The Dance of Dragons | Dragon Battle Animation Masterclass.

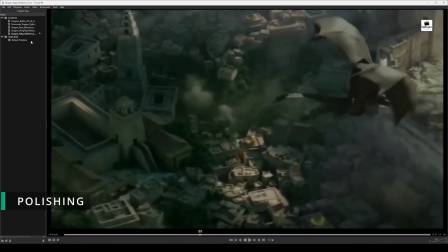[53:28]
I guess if I was really thinking about it, if I go back to the Pixmodo fight,
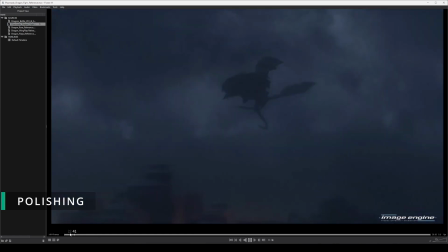[53:34]
or that animation rather, you can see that they've got stuff like that going on here, where they've got like wing flaps,
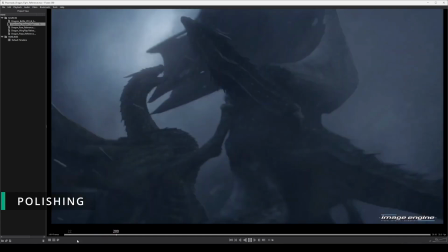[53:39]
giant ball of pain, and this one, like, they're scratching each other, they're trying to bite at each other.
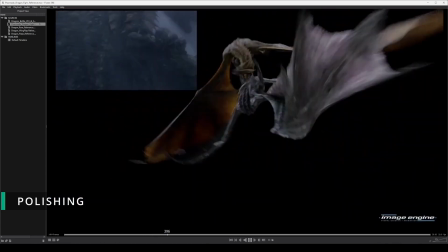[53:44]
So there's acting that's happening in the air. So I guess if you really want to say, I got some of the reference and some of my inspiration and ideas from this particular scene as well.
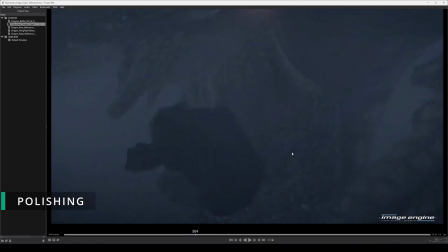[53:52]
Even though at the time when I was making it, I didn't think about it, but it's probably something that I ended up just doing subconsciously, like referring to that reference in my own mind.
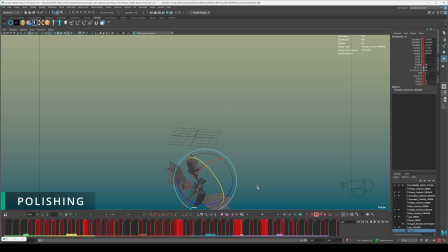[54:02]
And then when it came to the impact landing on the ground, hold on, let me turn that the right way around. I just basically used the bouncing ball as an analogy to, or as a
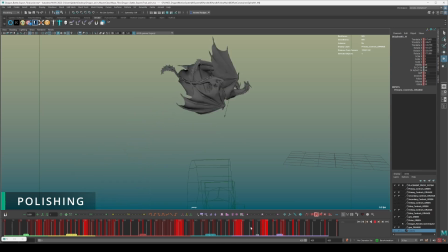[54:18]
method of understanding that the way that these two beasts would interact with the ground when they hit it, because what they're doing, they're tumbling to the ground as basically two giant balls of pain. And because I had that figured out from the layout scene, that has allowed me to translate that to these dragons here.
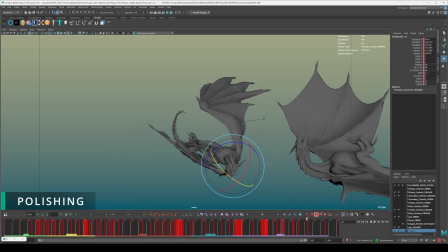[54:36]
But what I wanted to do is I wanted one dragon to be the clear victor and not both of them just to be tumbled to the ground and essentially die.
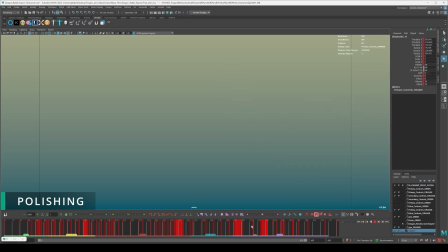[54:42]
So I had to make sure that One hits the ground really hard. So let's bring that into frame. One hits the ground very hard like that. And you can see here that the tail is reacting, the head is reacting.
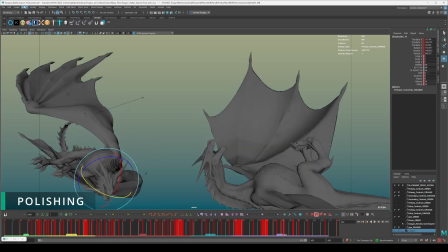[54:54]
And then what's gonna, actually let me put in a ground, so I deleted it for the sake of this video.
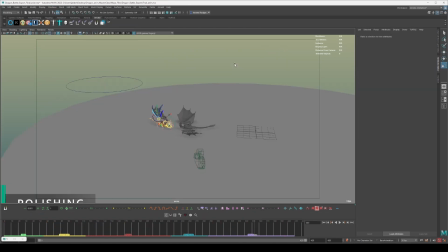[55:00]
Let me go, there we go. All right, so now we can see the ground.
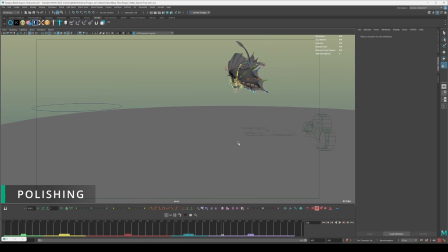[55:06]
We're gonna get to the part where they both hit the ground. Let's turn that off.
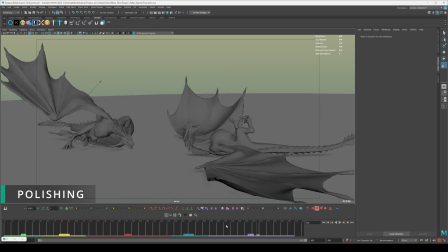[55:10]
Yeah, I just had this one react and hit the ground, so you can see here I've got the head flowing upwards like that. Scream out in pain. Head hits the floor. Wings settle as well. That's it.
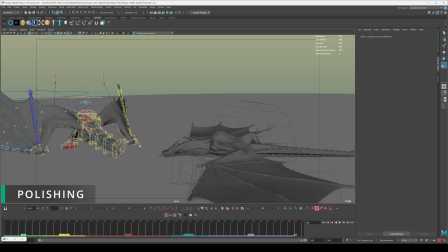[55:22]
And yeah, that was basically it. And then when it comes to this dragon, and this is actually the main reason why I had the wings in IK for this dragon, because I knew that I wanted him to rotate around,
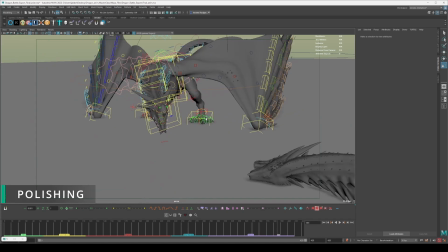[55:31]
flip up, and then place his wings on the ground here, and then basically go for this, you know, this final roar that you see in the end of the clip.
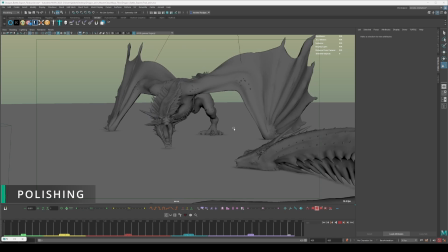[55:37]
So let's go here. Yeah, that's basically that.
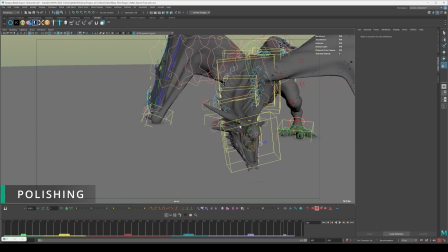[55:42]
I just wanted to make sure that I was able to actually have these wings be planted on the floor. And then just a little detail as well, because I see a lot of animators get this wrong as well.
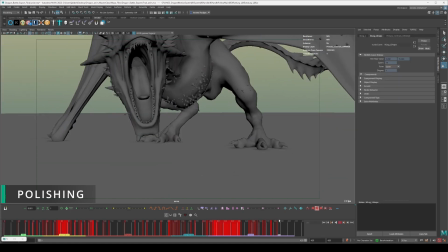[55:50]
Like when it comes to creatures like this, like stamping their feet, what you want is when it impacts on the ground, you want to have it spread outwards. Because what that does is basically works as think of it like a bag filled with water.
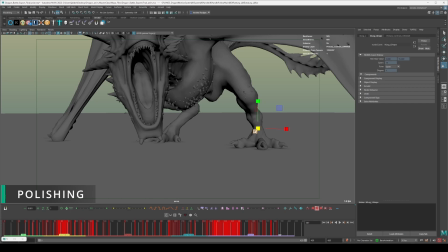[56:06]
And then when you hold the bag by the handles and you place the bag on the table by still holding it, notice how the bag is going to spread out. Think of the toes and the feet like that, like bags of water being spread out to absorb the weight and the impact.
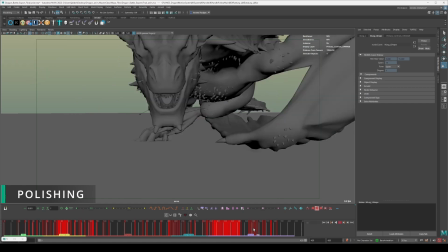[56:19]
And then after that, it's of course just adding little details,
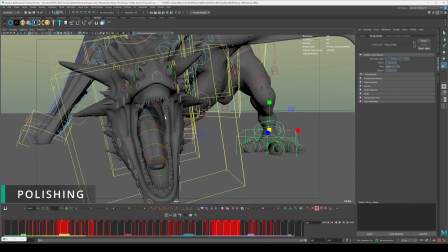[56:25]
like you know, vibrations inside of here, because you know this rig has the controls to allow you to do that.
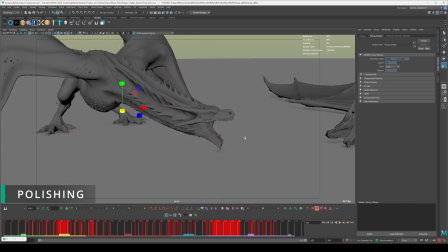[56:30]
And then just going through and adding some, you know, polish and detail.
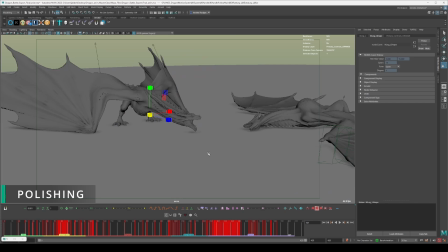[56:34]
When it comes to polish and detail, there's something I haven't touched on, because as you can imagine,
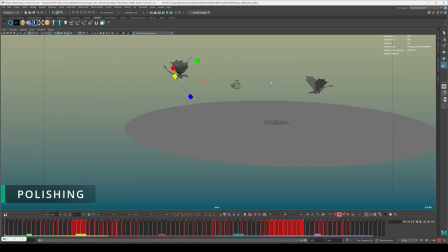[56:39]
if you play through the scene from beginning to end, you can see, give Maya a second to react,
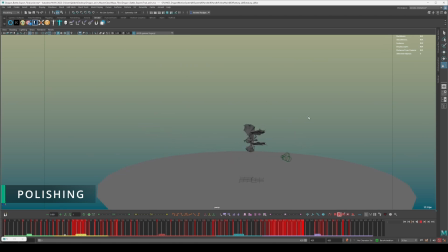[56:45]
you can see it's quite a complicated scene, and polishing it is very easy to get lost. So what do? What you do is you want to break down the scene into sections, and again, Animbot has this really cool feature where you can divide your timeline into sections.
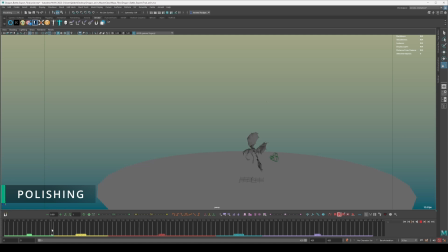[57:02]
So what I would do is once I've blocked out the animation and then given it a second pass to the point where I don't see anything anymore, I break the timeline down into different sections. So you see here, I got from frame 0 to 55 is the intro.
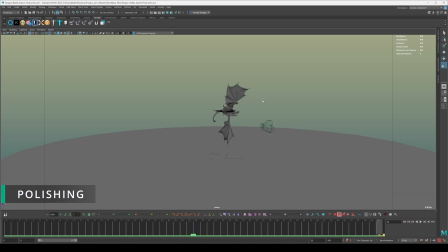[57:15]
So if I just go to frame 55 here, and then I go here, I just zero in and I focus on this animation. So you notice that I don't have this dragon moving. The reason I don't have this dragon moving is I've already decided early on for my camera framing that I'm going to be following this one.
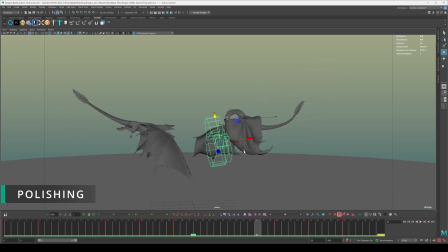[57:31]
So with that in mind, from this point onwards, I'm really just polishing this one, and I'm only polishing this one when it actually gets into the frame.
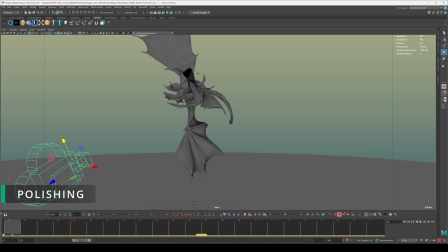[57:40]
Then we move on to the next section, which is basically the separation. So from frame 55 all the way to, I believe it's 130 or something like that.
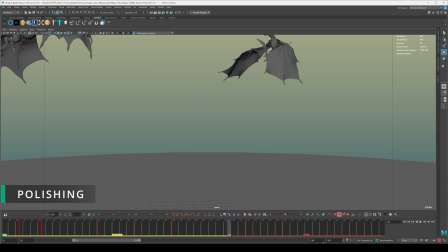[57:49]
Oh, 115, that was it. It's been a while.
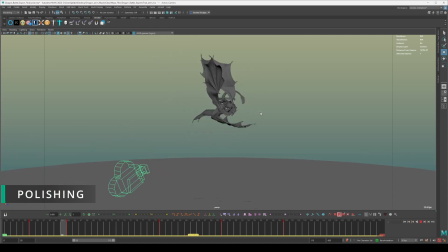[57:54]
So yeah, to 115 is basically going to be this giant ball section where they flap and they do that. So again, I'll just take in this section here and polishing it up to there. I take this section as far as I can go.
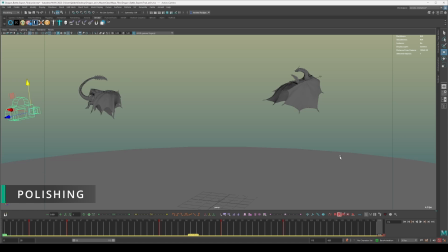[58:05]
And in case you're wondering, okay, you're polishing it section by section, but how do you make sure that the different sections link up properly so it doesn't feel like there's nasty snaps in the animation? What you end up doing is you end up making the last pose of this section influence what happens next. So let's say from here, from this point onwards, you have the next section flow into it.
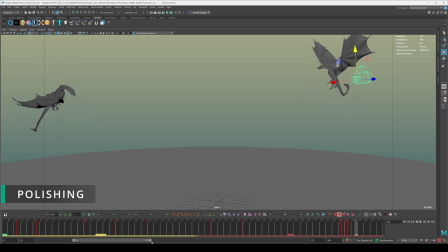[58:24]
So as you're polishing it, that's how you take care of it. You just make sure that, you know, the poses match. It's kind of like making poses match in like video game animation. Like you need to make one, like the end pose of an attack 1 link into the second attack, otherwise it won't link properly.
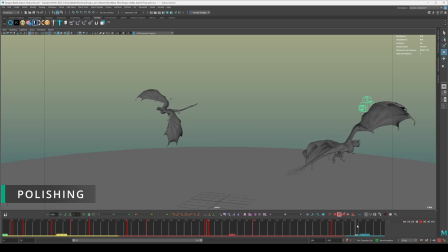[58:42]
And it's the same principle here, just making sure that the poses link up like that. And you got the flying section here, same principle. And then finally going into here, into the dive bomb / finish, and that's that. And that's basically everything when it comes to this dragon animation.
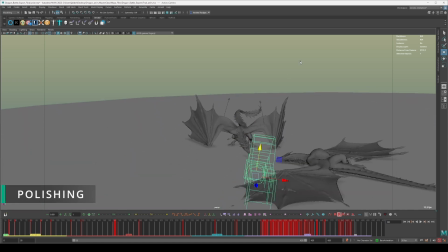[59:00]
Of course, I don't think there's anything I haven't covered. Oh yes.
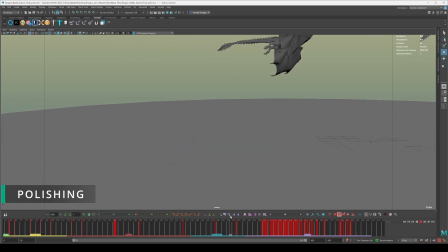[59:07]
I've covered the wing animation, I've covered basically the general body. How do you know what to do with the tail?
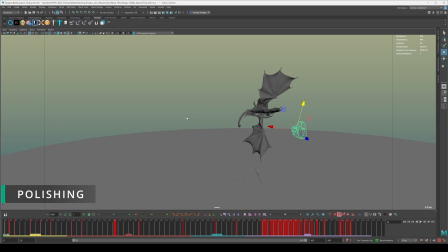[59:12]
The tail, when it comes to flying creatures or just creatures that have this kind of tail with this kind of mass, what you don't want to do is you don't want to have the tail be too loose, because I find that I see that a lot of animators do that, especially more junior ones, that the tail feels almost rubbery.
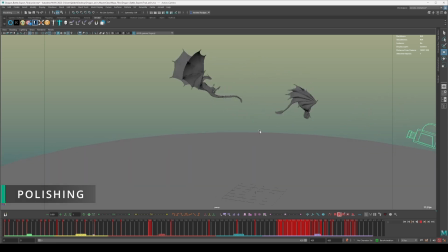[59:29]
I can tell that all they've done is basically throw a simulation on it, and you don't want to do that. You actually want to control the actual motion of it. So of course you want it to be flowy, you want it to feel natural, but at the same time,
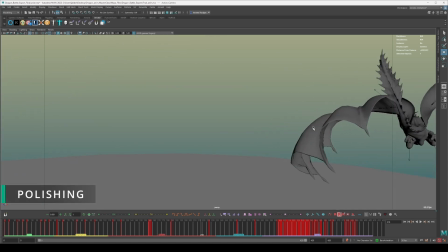[59:39]
the purpose of the tail is to work as a counterbalance to the actual creature's basically weight and body.
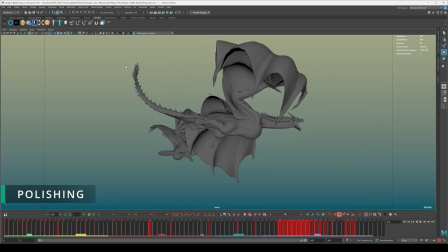[59:46]
Because if you look, the tail makes up pretty much the length of half of the body. So it works as a stabilization tool, and it works as a way of manipulating itself to steer its body in the right direction while in flight.
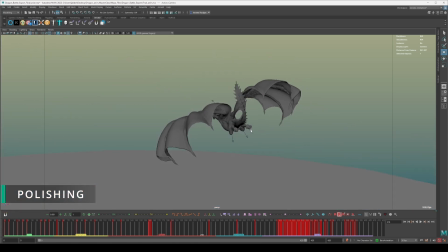[59:59]
So you want to bear that in mind. And the best way to think about doing that is to basically apply the concept of follow through and overlap.
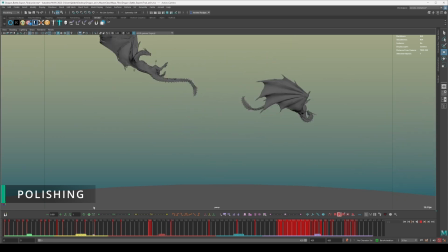[60:09]
And you can see here, so for example, when we have the dragon separate, you see here I've got the tail be the last thing that comes here, and then it flicks upwards there, and then it comes back round down here to stabilize itself,
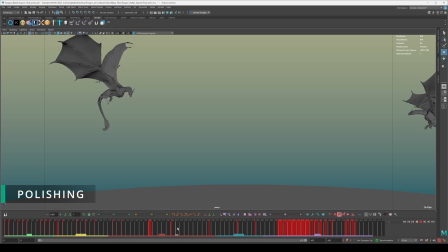[60:21]
so that it can end up propelling itself this way over here. So that's how I go about using the tail.
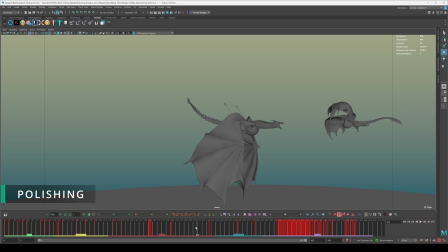[60:28]
Basically, I use the tail as a counterbalance, and it's something that you want to do within your animation as well. And that is basically it when it comes to the dragon battle animation. So if we just go into the camera view, and we go over here, panels, perspective, action camera.
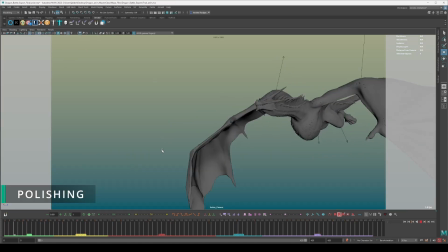[60:46]
So if we just go through and we just play the animation now, you can see this is the final result of what I ended up getting.
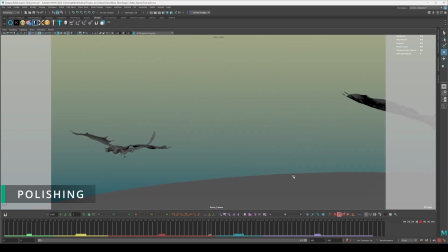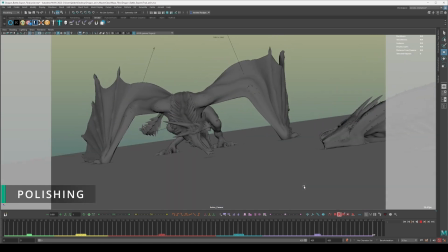[61:00]
And then when it comes to actually animating it,
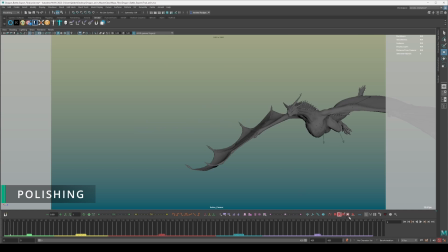[61:05]
and then when it comes to actually making the shot look really, really nice, I passed this on to my VFX partners at Planion Animation Studios. I worked with them to make the shot look the absolute best that it can, and sometimes that meant tweaking the animation a little bit further,
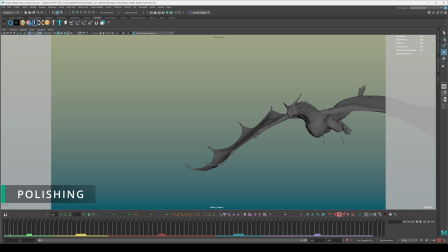[61:19]
which is completely fine, it's completely natural, and then the final result that you end up getting after spending all of that time is this.